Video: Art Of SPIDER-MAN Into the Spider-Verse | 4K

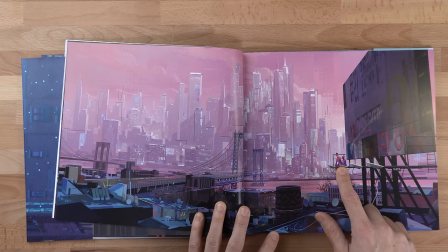(5:08)
You can see in this piece how your eyes get immediately drawn to the tiny little characters which compositionally is quite challenging.
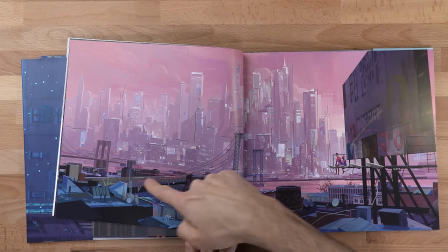(5:13)
So what the artist did was use a lot of strong leading lines that would lead your eyes right to these two characters and notice how from a color perspective they stand out.
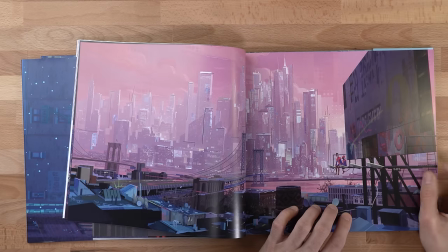(5:22)
There's a little bit of a punch of color over here.
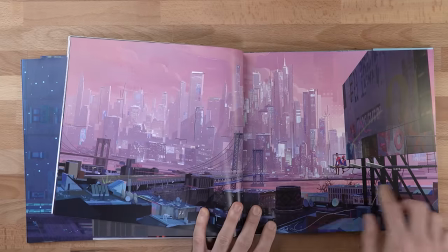(5:23)
But again, using this very texturally overlaid type of very digital graphic textures to create this very comic book style. I just wanted to stop and admire it because it's a beautiful piece.
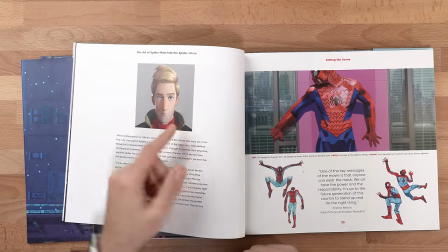(5:35)
What you might not know about this design that I thought was kind of neat was that his hair is styled and his kind of look is styled loosely off of Brad Pitt from A River Runs Through It. Now that you see it, you can't unsee it, can you? It kind of gave him that very classical handsome type of appearance.
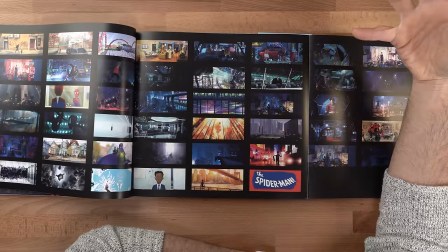(5:48)
Now something that you're going to see in almost pretty much every animation book that I cover are color keys such as these.
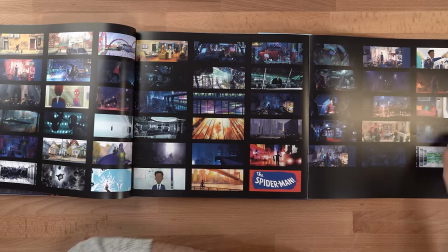(5:54)
And if you look at this panel,
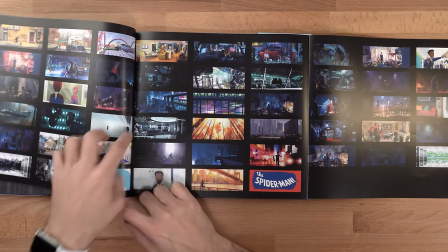(5:56)
it's kind of walking you through the moods and the tempos of all of these different scenes based off of the color and lighting alone. Something you've seen in Monsters, Inc. You can check it out right here as well.
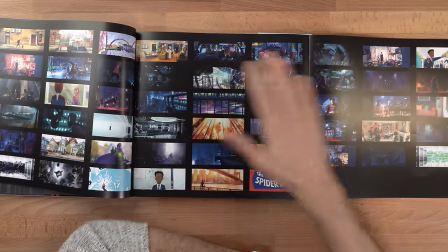(6:08)
All of the Pixar books that I covered always have these kind of spreads in the middle that show these beautiful color keys.
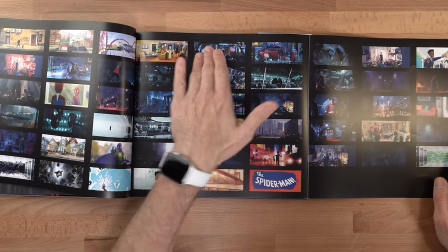(6:14)
And you can literally take a walk through all of the different scenes based on their overlying mood and theme a very very practical
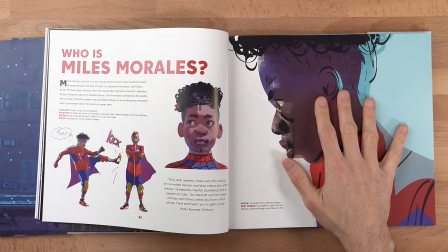(6:22)
very useful practice for you as an artist now the artist behind this very iconic style of miles morales over here that you can also see on the front cover of
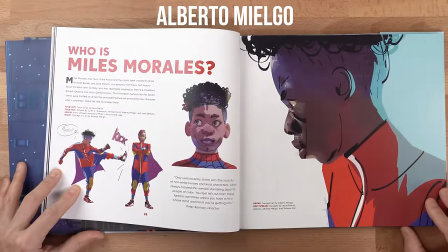(6:30)
the book as well and all throughout the book is by alberto mielgo and you might not know this as well that the designer for
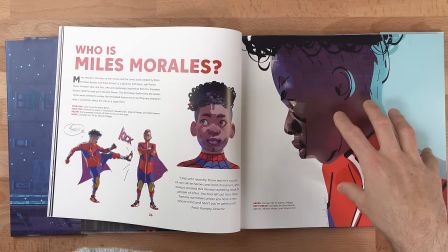(6:38)
into the spider verse was Justin Thompson the
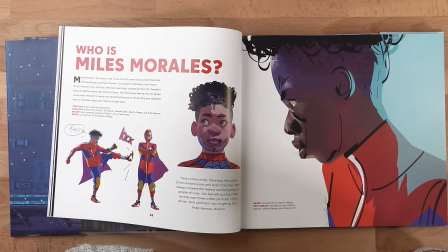(6:43)
the designer for cloudy with a chance of meatballs and as soon as you see that as soon as you hear that you think both from a very clean design perspective and from an animation perspective you can see where all of these very gifted very iconic animation styles came from as well that same kind of ecosystem of influence in my humble opinion spider into the spider verse and cloudy with a chance of meatballs from an animator's perspective and i know a lot of animators would attest to this as well is one of the most absolutely brilliant animations out there
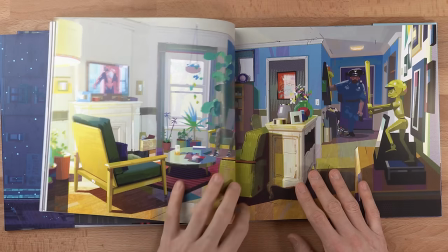(7:16)
as far as animation style is concerned i want to stop on this page for a moment to point something out in its own unique way this was of
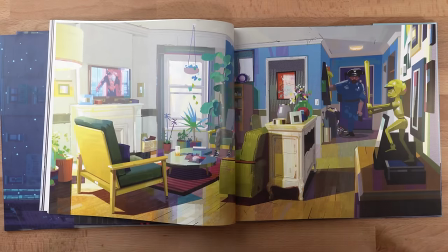(7:25)
course this this film was made by sony but sony pixar they were all these are all artists that come from a very similar uh background animation wise
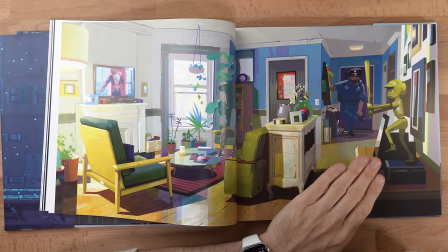(7:32)
but notice how minimalistic and simplified Notice how the forms are very suggestive and very objective.
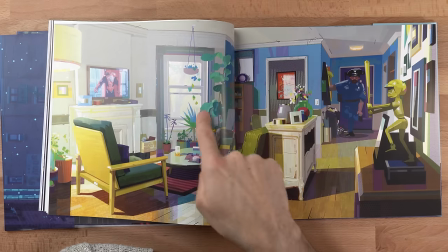(7:40)
These aren't literal shapes. They're not fleshing out every single little leaf and every single little detail.
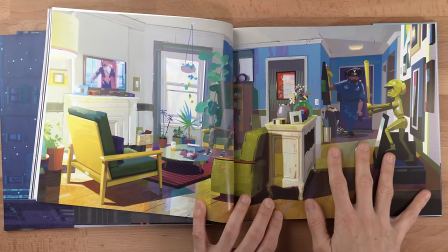(7:45)
It's very rough because the artist's goal in this art was
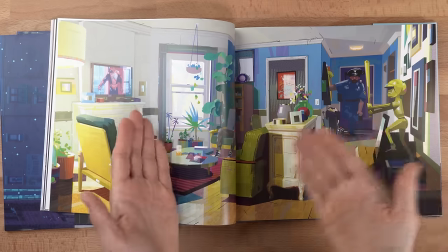(7:51)
to capture a mood and a color palette that in this particular case describes multiple different cultures.